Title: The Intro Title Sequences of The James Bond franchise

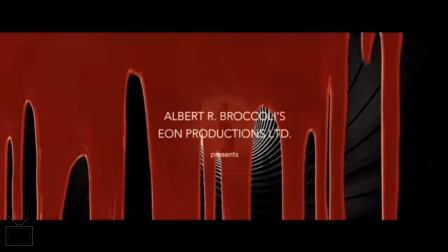3332s
So the excesses of Die Another Day led to another franchise reset, which is what happens through the franchise.
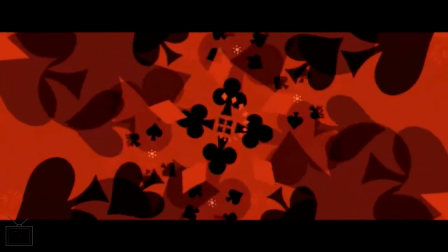3340s
It gets kind of crazier and crazier, and then resets back to something more grounded.
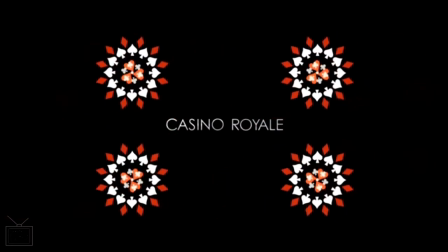3345s
So we have Casino Royale, Daniel Craig's first entry.
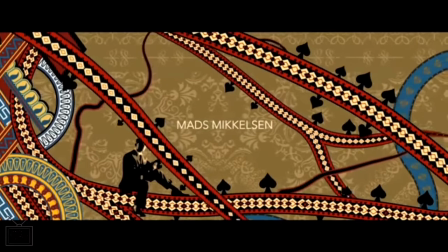3350s
And yeah, we've had another step change in what these title sequences deliver.
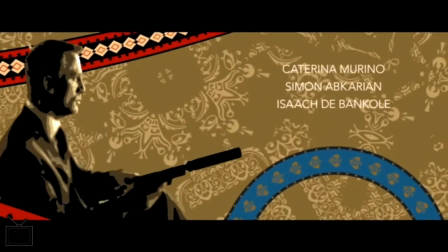3358s
Gone is the idea of naked silhouetted models dancing around.
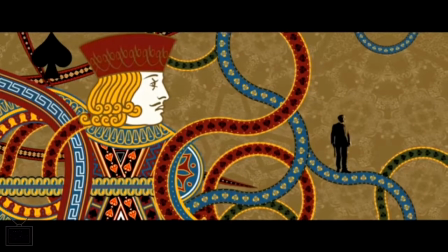3364s
That element just isn't here.
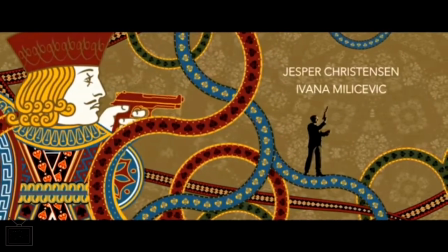3367s
We've got some heavy theming with the suits from the cards.
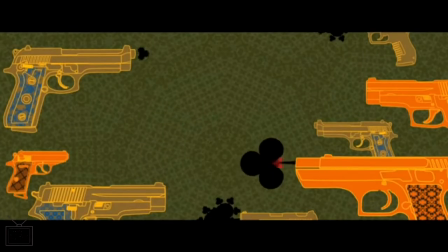3376s
Obviously the film being largely based around the central poker game.
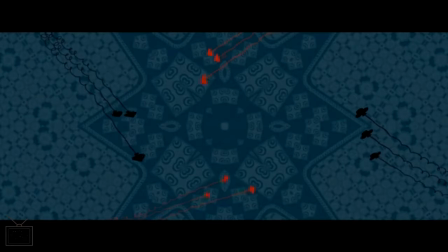3382s
And I really like the kind of these animations,
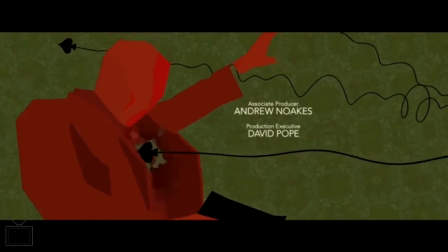3387s
breaking up into the diamonds there, and it's keeping the energy up along with the Cross Canal
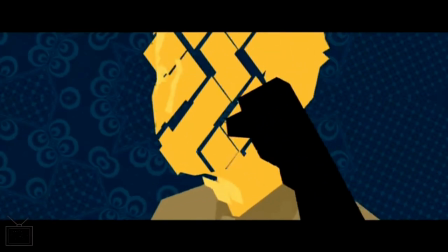3395s
theme song. So it's keeping the momentum going for a new era,
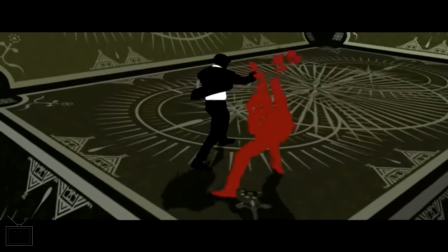3403s
as well as sort of telling us that, you know, we're in for something different, because we have
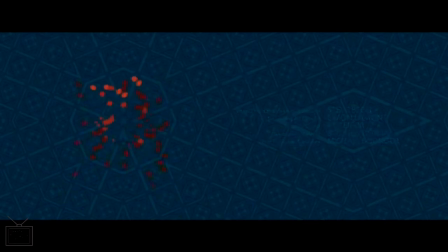3409s
moved away from, you know, what people expect from these title sequences.
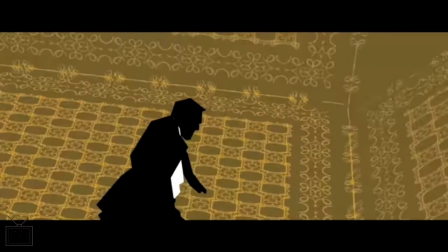3417s
And it's a really strong entry.
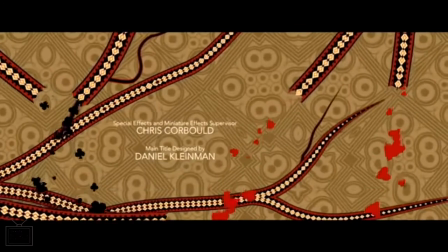3424s
And whilst there are a lot of,
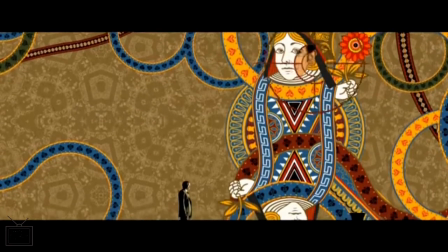3427s
you know, elements on screen, it never feels visually too busy, which has been smartly done.